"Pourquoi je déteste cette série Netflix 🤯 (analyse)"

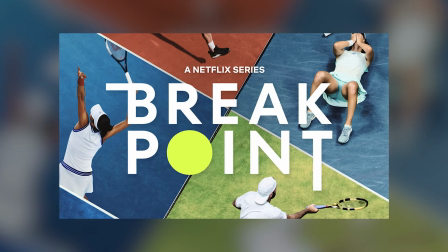(0:01)
il y a deux contenus qui font beaucoup parler d'eux en ce moment. D'un côté, on a la série Breakpoint sur Netflix, qui montre les coulisses du circuit professionnel.
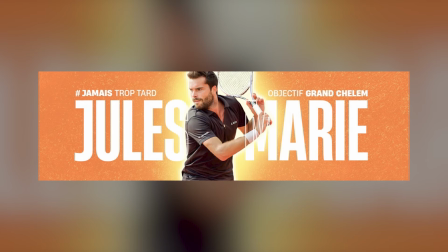(0:08)
Et de l'autre côté, on a la chaîne YouTube de Jules Marie, qui est un tennisman français de 32 ans, qui partage son quotidien de joueur pro sur YouTube. Dans cette vidéo, je vais vous expliquer pourquoi je n'aime pas du tout la série Breakpoint, malgré que je sois un ultra fan de tennis. Et ensuite, je vous expliquerai pourquoi j'adore la chaîne de Jules Marie, en particulier en termes de storytelling. Et vous allez pouvoir tirer de cette analyse beaucoup de conseils précieux pour améliorer le storytelling de vos vidéos. Les joueurs sont prêts, silence s'il vous plaît, et bon match.
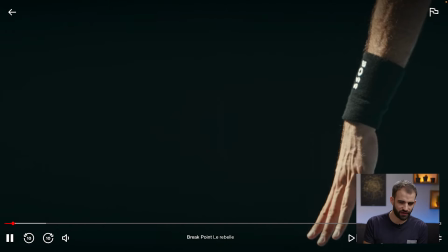(0:41)
Alors en gros, pour résumer de quoi parle cette série, ils ont voulu faire comme Drive to Survive avec la Formule 1, c'est-à-dire montrer un petit peu les coulisses du circuit ATP,
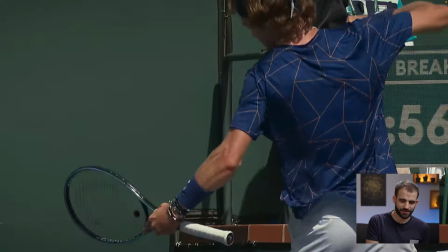(0:50)
montrer la préparation des joueurs, leur vie privée, les doutes qui traversent, découvrir aussi leur personnalité, que ce soit chez les hommes ou chez les femmes.
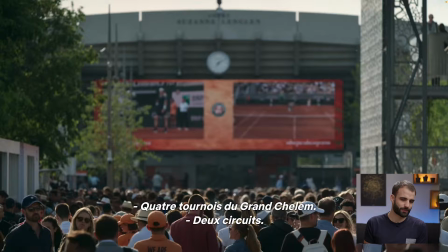(0:57)
Donc dans l'absolu, la promesse est assez intéressante parce que c'est vrai qu'au final, quand on regarde des matchs de tennis,
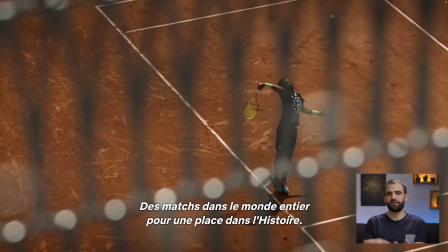(1:03)
on voit que la partie visible, sportive, victoire ou défaite, mais on voit pas tout ce qu'il y a derrière.
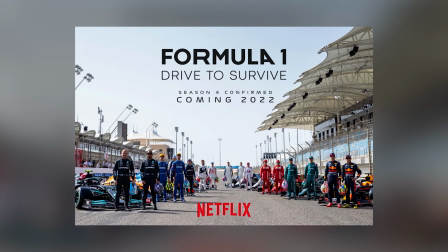(1:08)
Et d'ailleurs, moi j'ai beaucoup aimé la série Drive to Survive en Formule 1, je ne suivais pas du tout la Formule 1 et ça m'a beaucoup plu de suivre un petit peu tous les enjeux entre les différentes écuries,
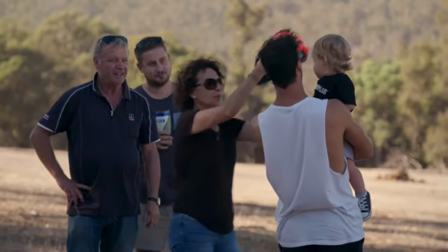(1:18)
entre les pilotes, les périodes de préparation entre les Grands Prix où on les voit avec leur famille ou alors en train de se préparer physiquement en salle de sport. Mais je n'ai pas du tout eu la même impression avec Breakpoint. Alors peut-être que c'est parce que je connais super bien le tennis, et forcément j'ai une exigence plus élevée parce que je connais les moindres détails de tout ce qui s'est passé dans la saison,
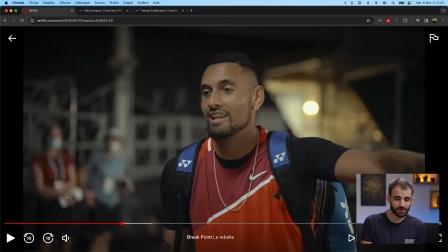(1:37)
mais pour moi ça ne marche pas pour plusieurs raisons que je vais vous détailler. La première, c'est qu'ils ont fait un gros plan sur certains joueurs qui ne sont pas les plus importants. Le cas le plus parlant, c'est le tout premier épisode de la série, qui se concentre sur l'Australien Nick Kyrgios, qui certes a fait certains bons matchs dans la saison 2022 quand ils ont fait le tournage,
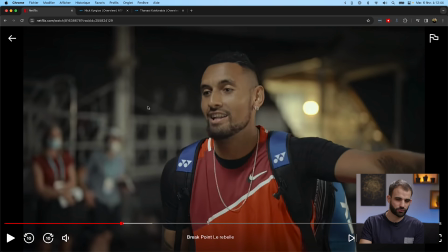(1:55)
mais il n'a jamais été mieux classé que 15e et surtout par la suite il a complètement disparu des terrains pour
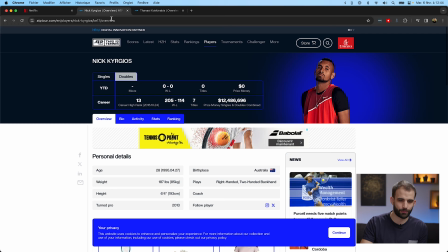(2:01)
des raisons X ou Y mais ce qui fait qu'aujourd'hui il n'est plus du tout classé parce qu'il n'a plus du tout joué depuis plus d'un an.
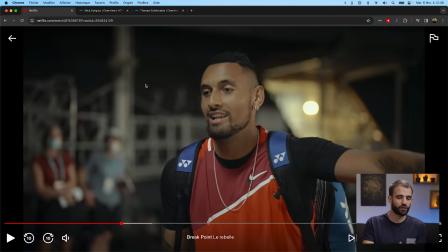(2:07)
Donc en fait on regarde une série qui est censée donner envie au grand public qui ne suit pas forcément le tennis à l'année de le regarder et bien là le joueur qui est mis en avant il ne fait plus de match donc on ne peut pas le suivre.
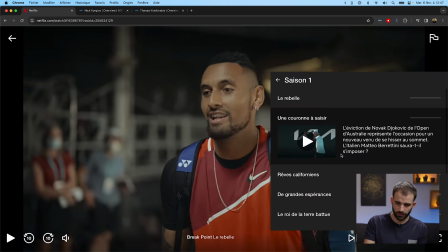(2:17)
Et c'est valable pour la plupart des joueurs qui sont mis en avant dans toute la saison 1 par exemple l'italien Berrettini c'est pareil il n'a quasiment pas joué en 2023 Enfin bref, il n'y a aucun épisode qui est centré sur les plus gros, à savoir Djokovic, Nadal, Medvedev, etc. Donc ça c'est un problème, parce que vu que c'est Netflix avec des gros moyens de production et qui s'adressent potentiellement à des non-connaisseurs, on s'attend à suivre le gratin du tennis pour pouvoir ensuite éventuellement regarder les matchs.
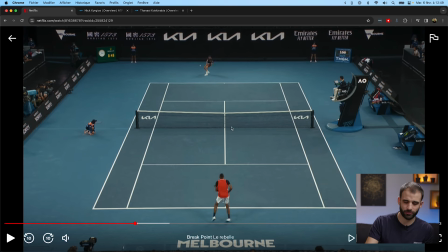(2:42)
Le problème de la scénarisation, c'est aussi qu'ils nous montrent uniquement certains extraits de matchs à certains moments de l'année qui ne sont pas forcément les matchs les plus importants.
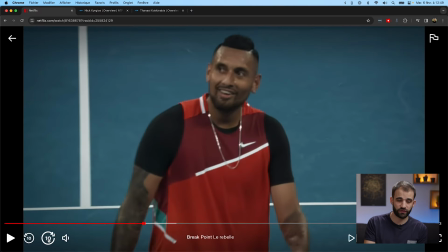(2:51)
C'est peut-être lié à des questions de droit, ou alors tout simplement au fait qu'ils veulent raconter une histoire simple parce qu'il faut
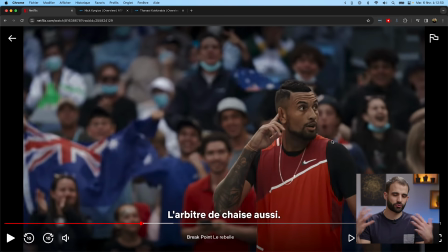(2:58)
faire une dizaine d'épisodes sur toute une saison avec énormément de joueurs donc il faut que ça soit fluide et que ça aille à l'essentiel. Or le tennis est un sport extrêmement complexe et inconstant donc pour moi ça ne fonctionne pas.
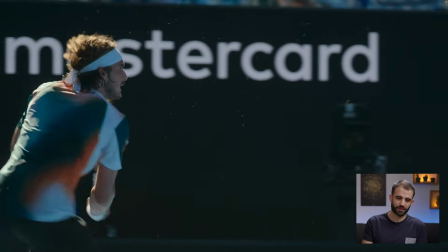(3:10)
Et enfin autre raison qui fait que pour moi ça ne fonctionne pas c'est que c'est trop produit.
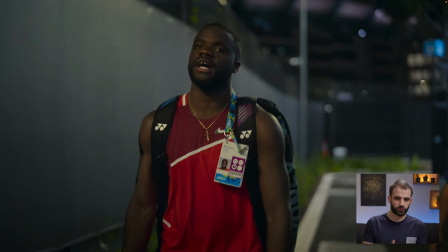(3:15)
On a sans cesse des changements de plan, des accélérations, des changements de temps, de lieu, des mouvements de caméra dans tous les sens, des ralentis.
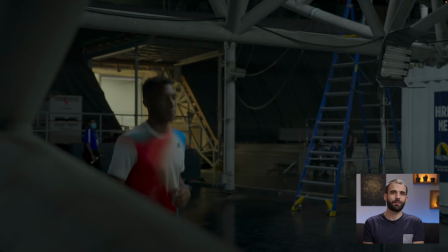(3:22)
On a tout le temps de la voix off ou des personnes qui parlent en interview. Finalement, on a très peu de moments captés sur le vif, un peu en mode reportage.
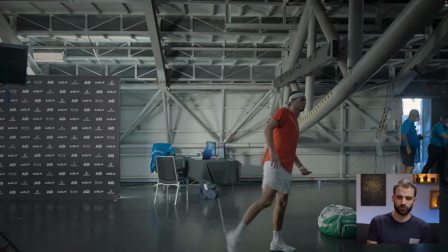(3:30)
Donc c'est surproduit et pour moi, ça casse le côté authentique des choses. Je n'arrive pas à me connecter aux joueurs et à ce qu'ils nous partagent. Je vous dis souvent que le matériel et la technique, ce n'est pas ça qui compte dans le storytelling. Et bien là, pour moi, c'est un exemple parfait parce qu'ils ont le matériel dernier cri le plus cher possible avec la technique parfaite, les plans parfaits, le son parfait. mais pour moi c'est trop et ça fonctionne pas, c'est pas ça la recette idéale pour que ça soit captivant.
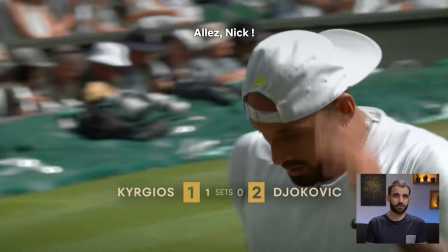(3:57)
Et pour terminer avant de passer à Jules-Marie, ce qui me dérange c'est qu'au niveau des matchs, au niveau du jeu, on voit quasiment rien.